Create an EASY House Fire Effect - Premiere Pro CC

In today's video, I'm going to show you how to set your house on fire, but not literally.
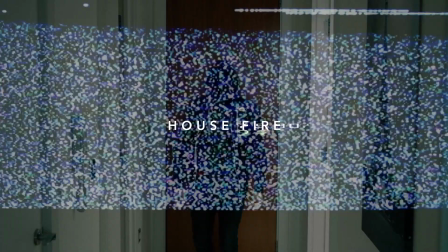Hey, what's up? It's Chris from Brooker Films, and in today's video, I'm talking all about fake fires and how you can set your house on fire in video.
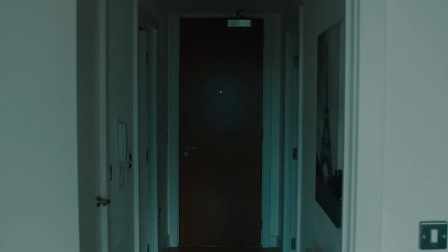(0:19)
So to begin with, we want to capture our footage without the fire. Now mount your camera to a tripod, frame up a shot, and grab some lighting. Now it's always so much more believable when you mix practical effects with visual effects, so we're going to try and replicate the lighting from a fire with our light.
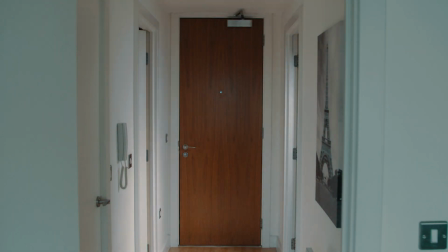(0:34)
So in my example, I've placed a strobe machine in the room on the left, and in the room on the right, I'm hiding there with a light and I'm dimming the light up and down.
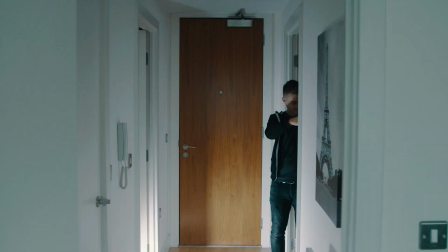(0:42)
This is creating that flickering light effect that you would get from a fire. Now you want to go ahead and capture this, and once you have your footage, we need to get this into Adobe Premiere Pro to begin the editing process.
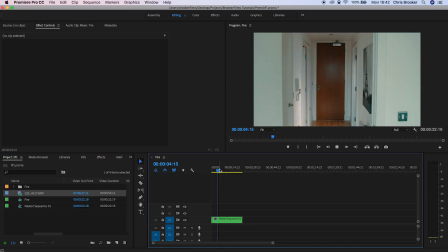(0:54)
Okay, so once we've loaded up Adobe Premiere Pro and we have our shot, we're just going to watch through this and we have our flickering.
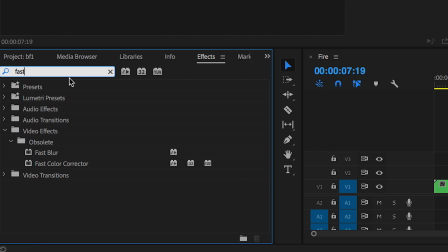(1:00)
And now in effects, I'm just going to go and search for fast color corrector, and I'm just going to increase the color temperature of this a little bit.
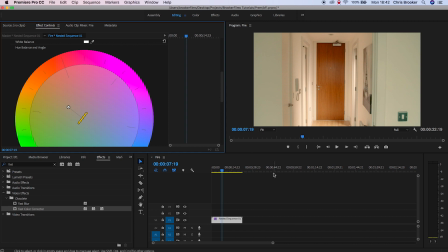(1:07)
So on this circle here, I'm just going to drag this towards the orange just to add that little bit of warmth to the shot.
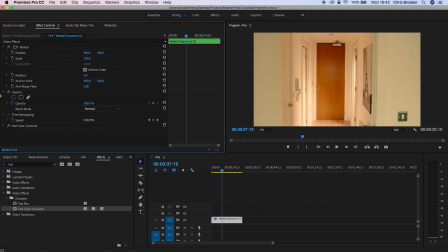(1:14)
And now from here, we're going to go into our project and search for our fire assets. Now you can download these from the internet, you can purchase them from Video Copilot.
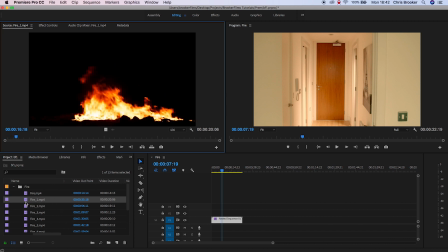(1:22)
They have a product called Action Essentials where they have some amazing fire assets. You can go ahead and shoot your own, or you can just search the internet and find some alternative fire assets.
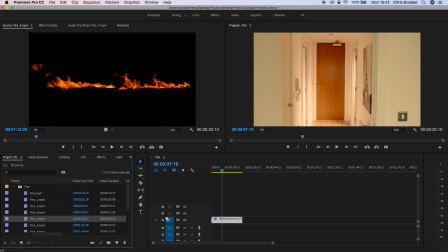(1:31)
But once you have these and you have those against a black background, you want to go ahead and select a few different options and drag them on top of your footage.
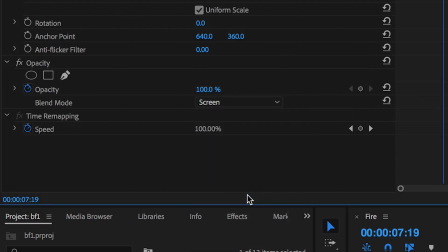(1:38)
Now in the opacity of that footage, you want to go ahead and change the blending mode to screen,
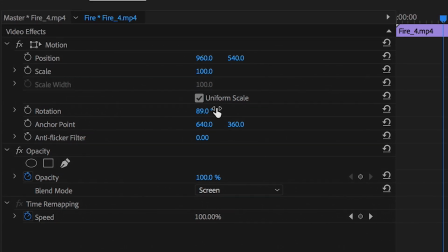(1:43)
and you want to adjust the position, the rotation, and the scale to line this up to a feature of your footage.
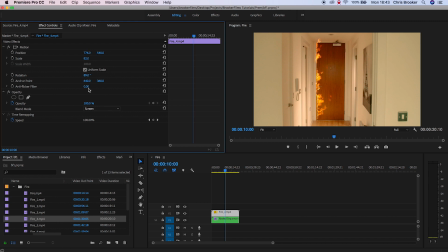(1:49)
So in here, I'm just adding this long fire to the door. And then once this is in position, I'm going to go ahead and add loads of different fire assets to this shot.
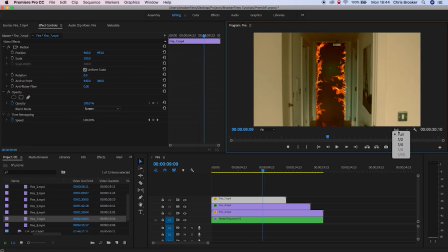(2:02)
Now, as you can see on my example, that fireball is spilling out into the foreground, and I don't want the fire to spill out there.
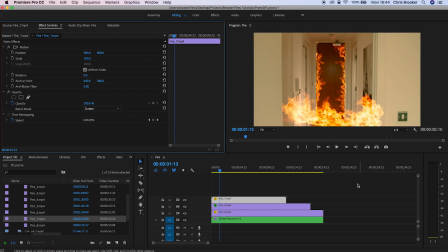(2:08)
I just want to keep it contained within this corridor. So I'm going to copy the original footage.
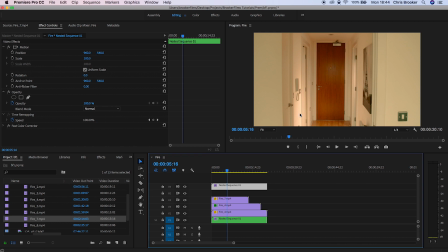(2:14)
I'm going to drag that to the very top, and then I'm going to go into opacity, select the pen tool, and then I'm just going to draw a mask around the corridor.
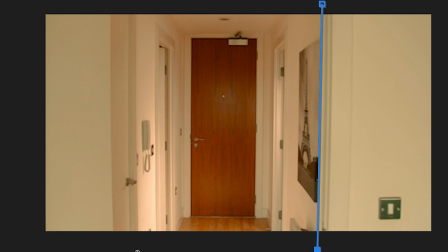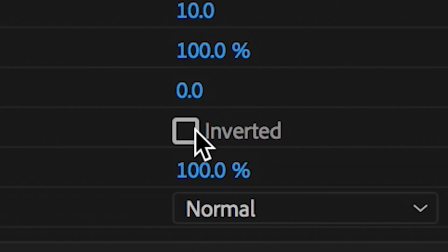(2:29)
Now I'm going to go into the mask, press inverted, and that has really nicely contained that fire to just that corridor.
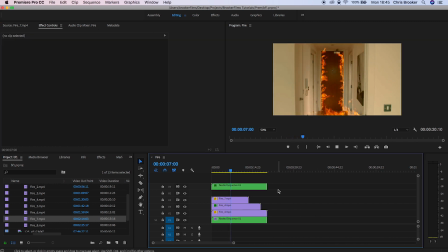(2:35)
And now from here, we can go ahead and add some more fire assets to this shot to make this look amazing.
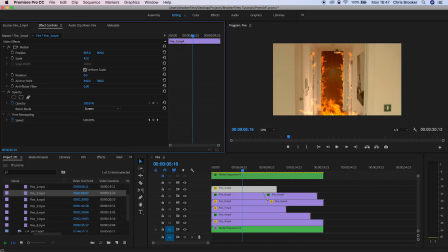(2:43)
And now once you're happy with that,
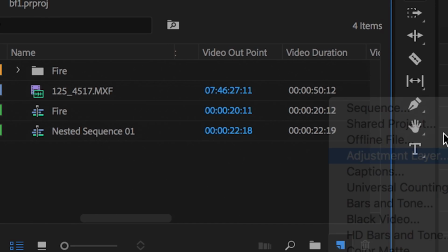(2:45)
we want to go ahead and create a new adjustment layer and throw the adjustment layer on top of all of those assets and the original footage.
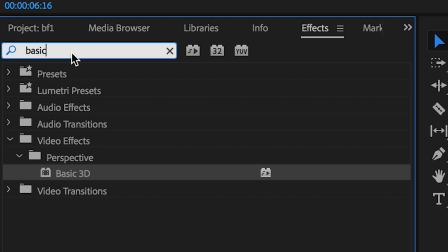(2:53)
And now we'll go into the effects tab and we're going to search for levels, and inside of levels, we're just going to pull up the white input level.
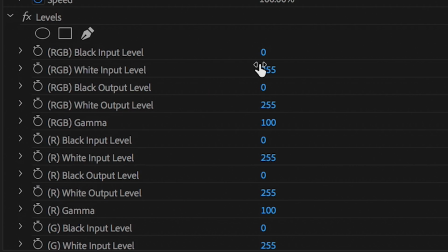(3:00)
This is just to increase the brightness of the shot. And then we're also going to go down and we're just going to adjust a few of these settings to make sure that we have more red within this scene.
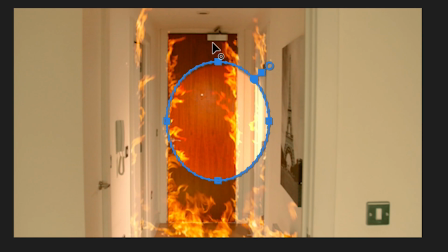(3:11)
Now from here, we'll go into opacity and select the circle mask, and we're just going to draw a circle mask around the center of the frame.
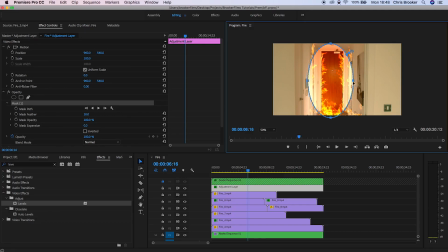(3:18)
We're going to make sure to feather this out just to make sure that it blends with the scene.
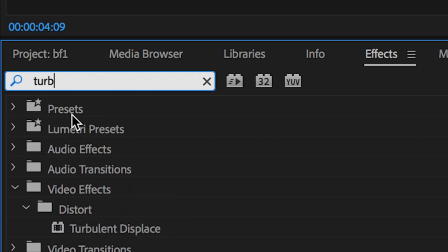(3:24)
And then we're just going to go into the effects tab and we're going to search for turbulent displacements. We'll throw this on top of the adjustment layer and we will quickly amend a few of these settings.
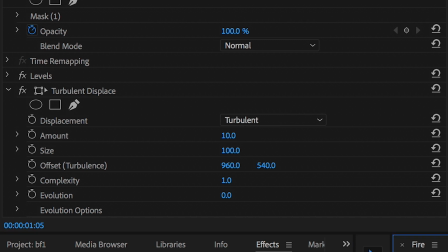(3:33)
And that will give this footage a really awesome looking distortion that is basically emulating the heat that you would get from the fire.
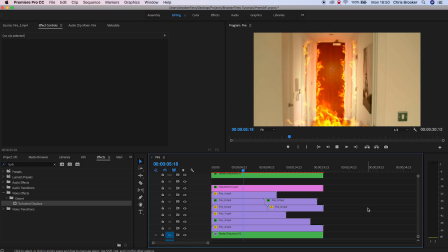(3:40)
And now just to sell this effect off, I'm just going to add some camera movement. So I'm going to select everything within that composition.
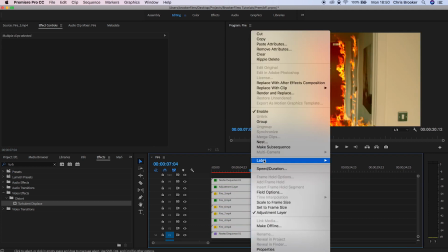(3:46)
I'm going to pre-compose this, rename that to House Fire.
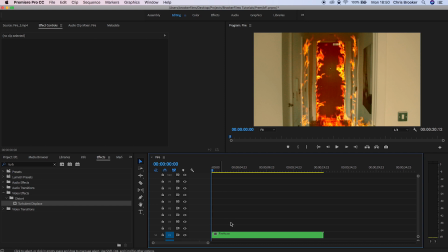(3:52)
And now at the very beginning of the video, I'm going to create a keyframe on the scale and the position. And at the very end of this, I'm going to increase the scale to 110 and just update the position. And if we play this back, you'll notice that there is this really subtle camera zoom that completely sells the effect.